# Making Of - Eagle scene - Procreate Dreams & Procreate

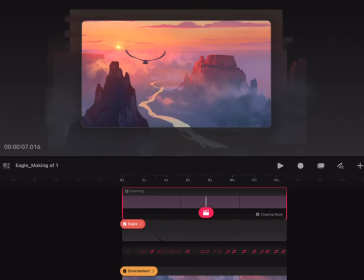[24:39]
Then it clip masks to whatever is right underneath in the timeline here.
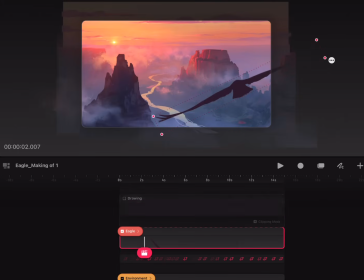[24:44]
So you see now the bird is, you know, faded out. So we need to animate.
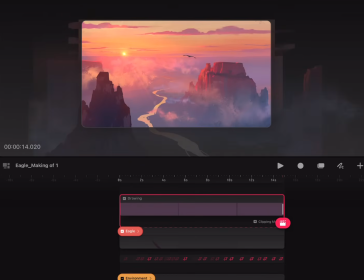[24:52]
We want it to be 100% here. So I'm gonna just set a filter
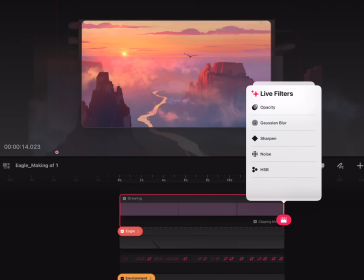[25:01]
keyframe on opacity,
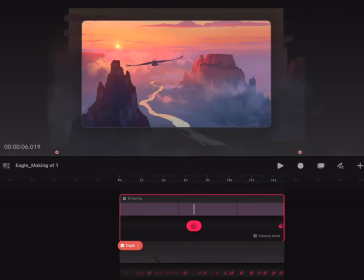[25:04]
but the closer it is to us, maybe around here, we don't really need any more of that haze. Maybe here, maybe something like this. So now you see it fades in
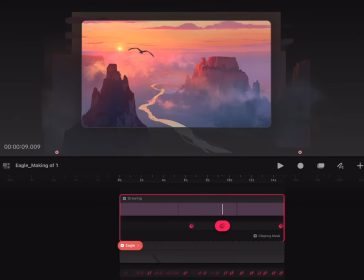[25:22]
from this point on, maybe a little further in, like that.
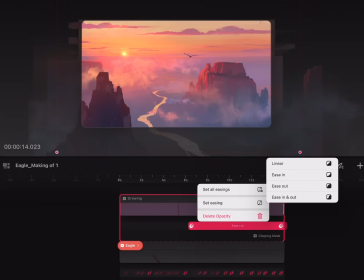[25:29]
And we can set this to set easing. I think linear is fine for that one.
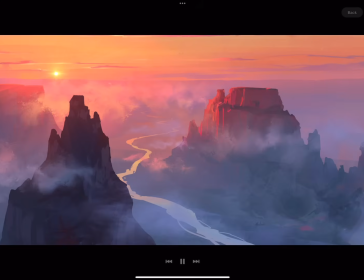[25:36]
Let's just have a look at it. So here is nice and dark.
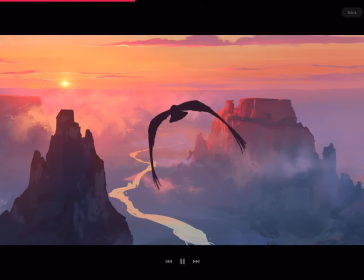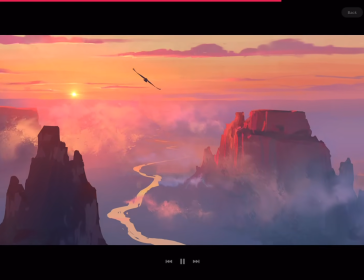[25:47]
And from this point on, the hazing is fading in.
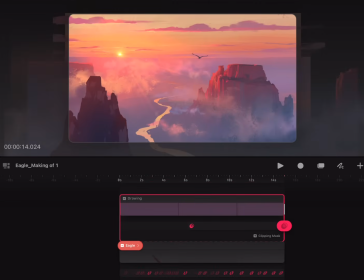[25:53]
Feels more natural then. So cool. That's it.
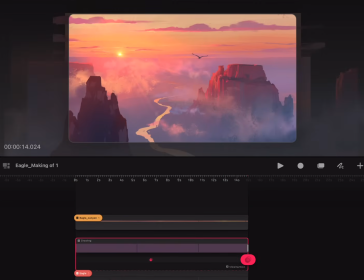[25:59]
That's how I did the animation.
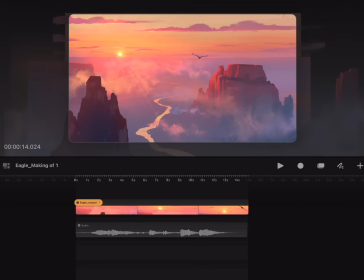[26:02]
And with the cool sound and music from Dan Howell, it looks like this.
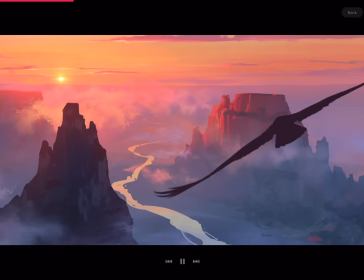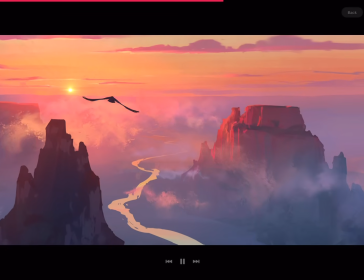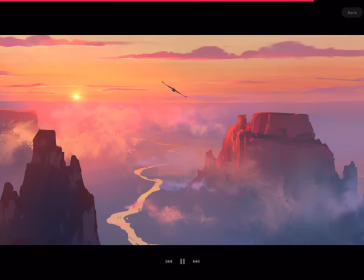[26:22]
See you soon. Bye.